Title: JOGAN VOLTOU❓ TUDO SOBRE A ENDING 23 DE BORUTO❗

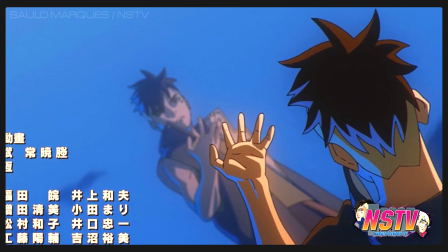245s
Como por exemplo o caso da reflexão do Kawaki pela falta de poder dele sem ter mais o Karma,
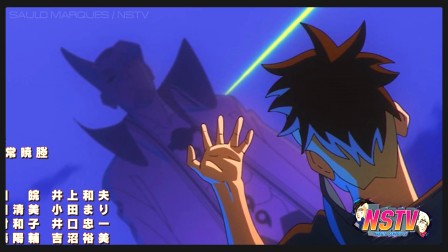251s
sendo meio que pressionado por ele mesmo por não conseguir proteger quem ele ama com aquela quantia de poder que ele tem atualmente.
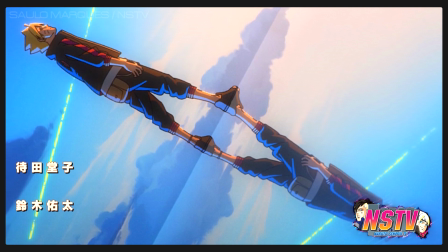258s
Depois do outro lado a gente tem ali também uma reflexão por parte do Boruto né, até aparece ali no chão o Momoshiki sendo refletido nele e tal,
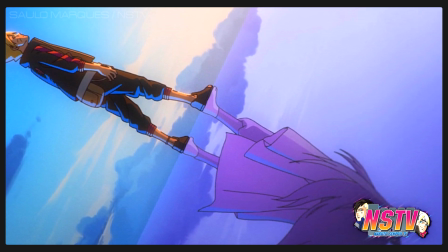266s
meio que mostrando o personagem tentando ali arrumar um meio de se livrar do Momoshiki,
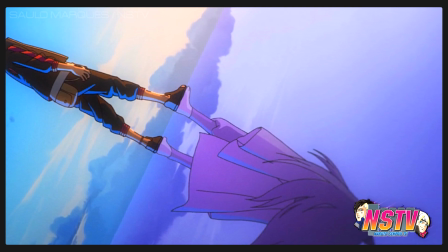270s
de se livrar do Karma, como vai acontecer exatamente nesse arco daqui por diante.
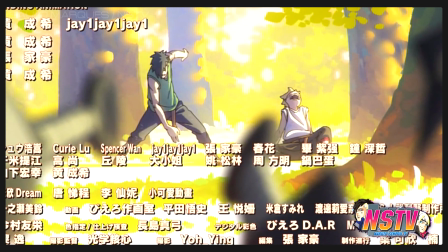276s
Esse encerramento também demonstra muito a representação e evolução e o tempo que os personagens passaram juntos ao longo do anime.
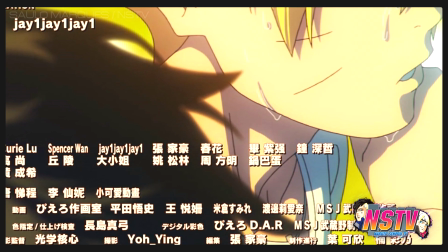283s
Tanto com o Boruto quanto com o Kawaki, com a evolução deles e até mesmo um selo de reconciliação ali que acaba não sendo feito.
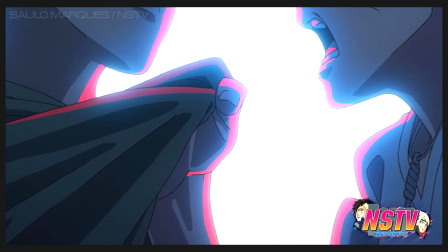291s
Meio que dando aquele indício de que eles vão brigar, eles vão se separar, os laços vão se romper, coisas que a gente já vê ali dentro do conteúdo do mangá.
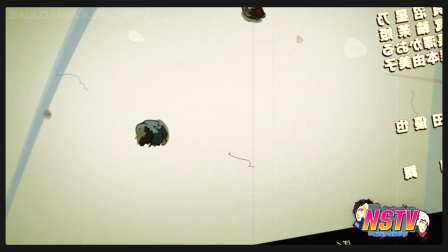299s
Dando destaque também que pelo fato desse rompimento, eles estão ali de costas um pro outro,
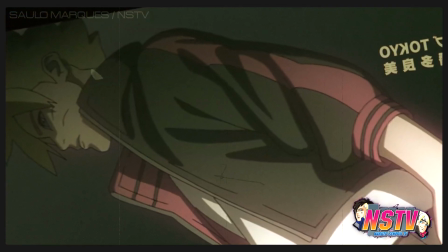305s
né, algo que foi bem colocado e também representa muito essa próxima fase da relação entre eles, eles vão se desvincular ali,
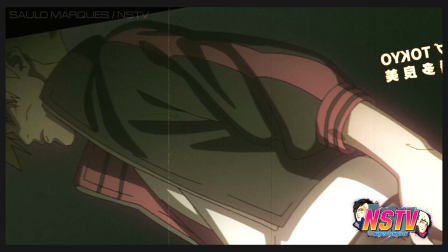312s
praticamente o Kawaki vai tentar ir embora da vila, o Boruto vai tentar ir atrás dele,
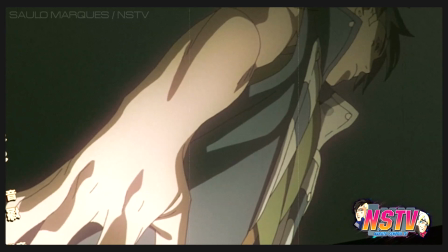317s
toda aquela parada, é tudo muito bem representado com o conteúdo que a gente vai ver no mangá ali sendo adaptado agora.
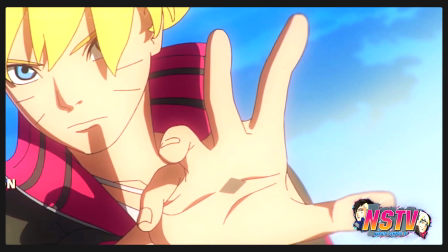323s
E quanto a parte visual que a gente tem aqui dentro desse encerramento,
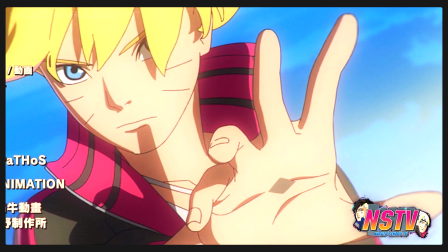327s
é sempre bom enfatizar que esse encerramento ele foi baseado única e exclusivamente no conteúdo do mangá,
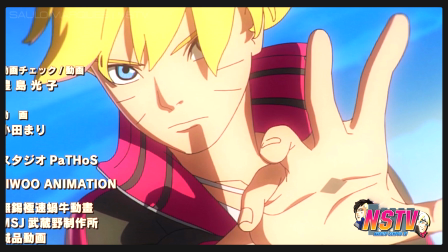334s
tanto na questão do design quanto no contexto das coisas que acontecem aqui,
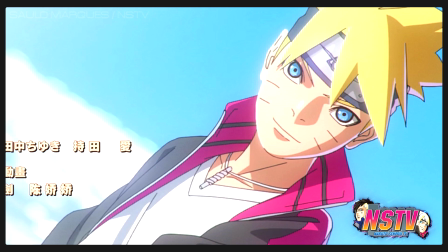339s
dando ênfase exclusivamente pro visual do Boruto que passa a estar ali com a roupa do mangá.
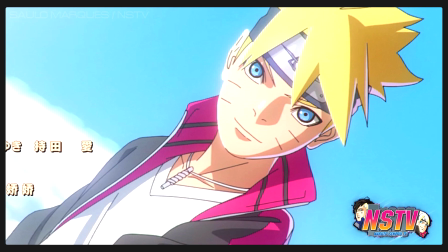344s
Que é de fato um ponto interessante, porque as roupas do mangá, elas dão um pouquinho mais de ênfase ali no Karma,
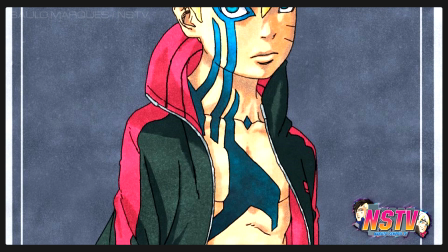350s
né, ou no novo Karma do Boruto, que o Momoshiki vai gravar ali no peito dele.
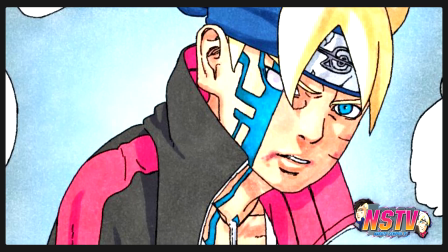355s
Então como aquela camiseta branca do mangá, ela tem uma gola V ali um pouco mais cavada ali, né,
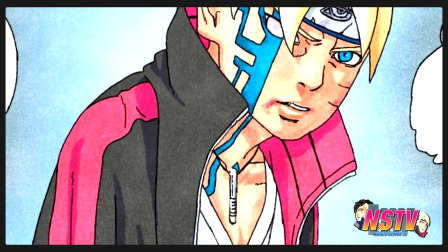361s
mostrando um pouco mais ali da parte do peitoral, a gente consegue ver parte desse Karma que foi gravado ali quando ele acaba revivendo,
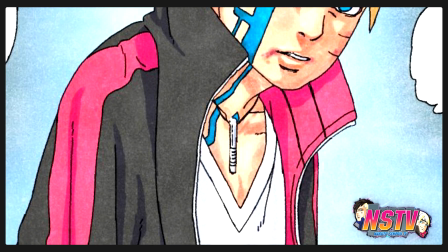368s
né, basicamente. Então a partir daqui é interessante que o Boruto passe a utilizar esse visual,
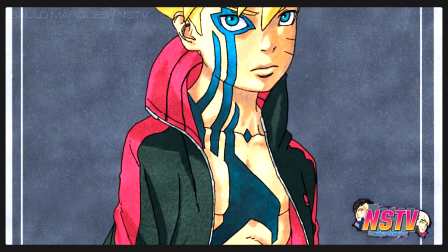374s
simplesmente pra que a estética combine com o material que a gente vai ver sendo adaptado diretamente do mangá.
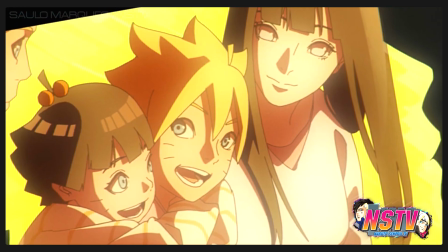379s
Enfim, depois a gente tem uma cena ali bem bonita também mostrando o passado deles né, o passado do Boruto, o passado do Kawaki,
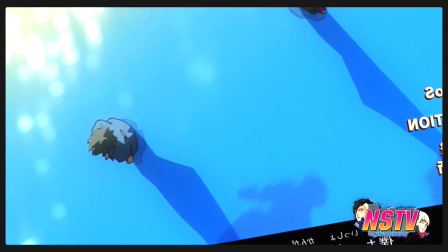386s
meio que representando ali dois lados da mesma moeda, tipo o Boruto teve um passado muito feliz ali,
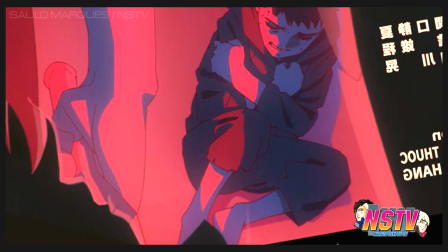391s
muito alegre e tal. E totalmente diferente do Boruto, a gente tem então o Kawaki ali sofrendo pro Jigen,
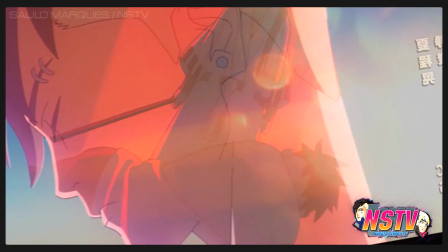397s
sendo maltratado pelo pai dele e tal, os experimentos com o Karma, mostrando bem os opostos ali entre os dois personagens.
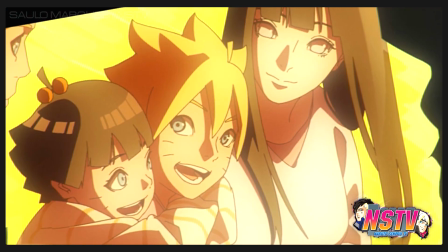404s
E numa das ceninhas ali do passado do Boruto, é interessante notar, mano, que a gente tem a Hinata de cabelo longo.
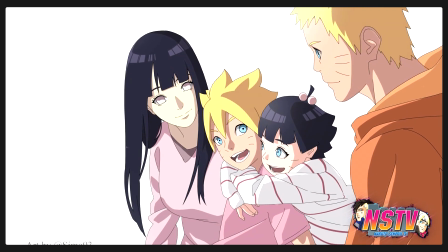410s
Algo que a gente realmente não viu no conteúdo do anime, já que desde o episódio 1 e também ali,
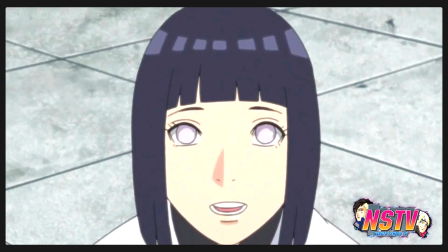416s
né, desde o dia que o Naruto virou Hokage em adaptação pro anime e também pra OVA,
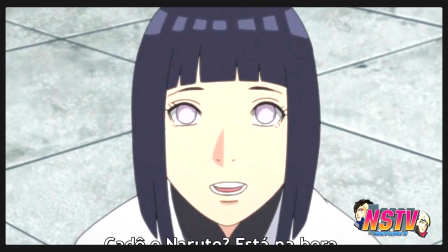421s
Ah, a Hinata já tinha o cabelo curto durante aquela época, então era um conteúdo que tava ali mais focado pro anime.
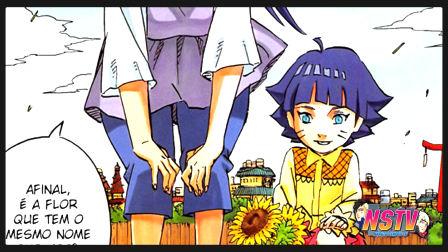428s
Enquanto no mangá, se vocês pegarem o capítulo 700 lá,
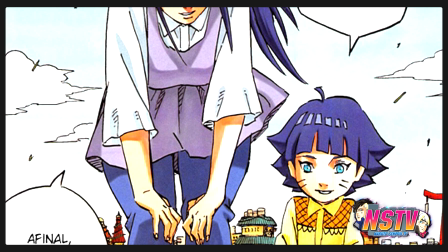431s
durante a transição ali entre Naruto e Boruto, a gente vê ali então a primeira vez a Himawari, e enquanto ela tá ali com a Hinata,
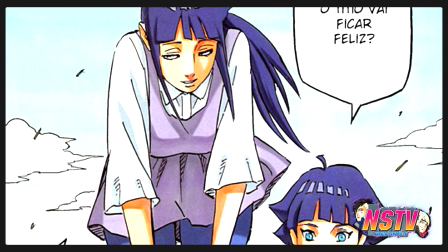438s
né, ali no túmulo do Neji e tal, a gente pode ver de fato a Hinata com o cabelo longo, algo que realmente não foi adaptado pro anime.
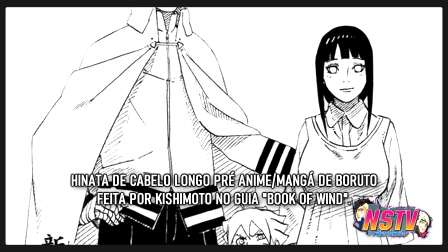446s
Por isso que eu disse pra vocês, tudo que a gente tem aqui é referente de fato ao conteúdo do mangá.
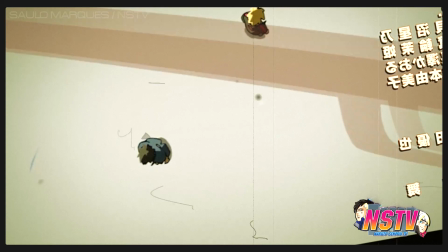452s
Outro ponto interessante que a gente tem aqui e que também, na realidade,
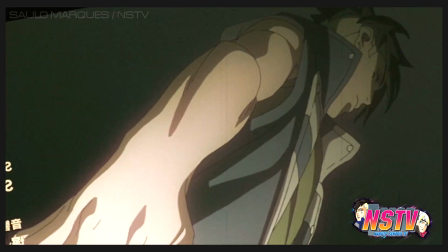455s
esse é o único ponto que é realmente um segredo meio que escondidinho aqui, tal, nesse conteúdo, é referente a bandana do Kawaki.
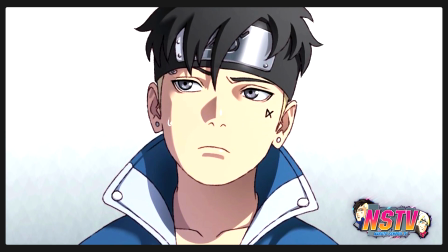465s
Pois é, no contexto do anime, o Kawaki ele recebe uma bandana genérica ali e tal, e parte pras missões como a gente viu aí nos arcos de 2022.
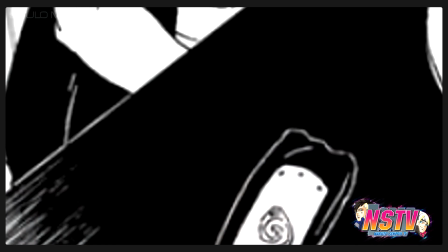474s
Porém, no conteúdo do mangá, o Boruto é ele quem dá a própria bandana dele, né?
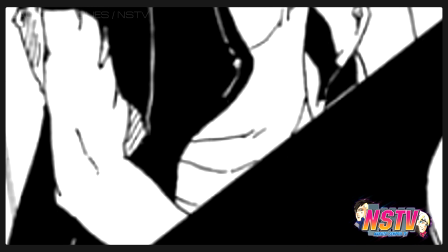479s
A bandana antiga. É ele que dá essa bandana pro Kawaki pra que ele seja considerado como um ninja.
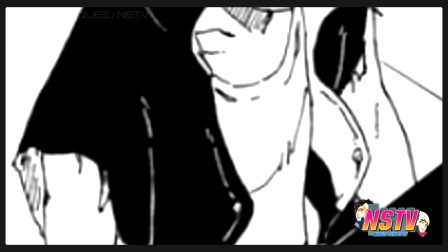485s
Sim, esse contexto é diferente entre o anime e o mangá.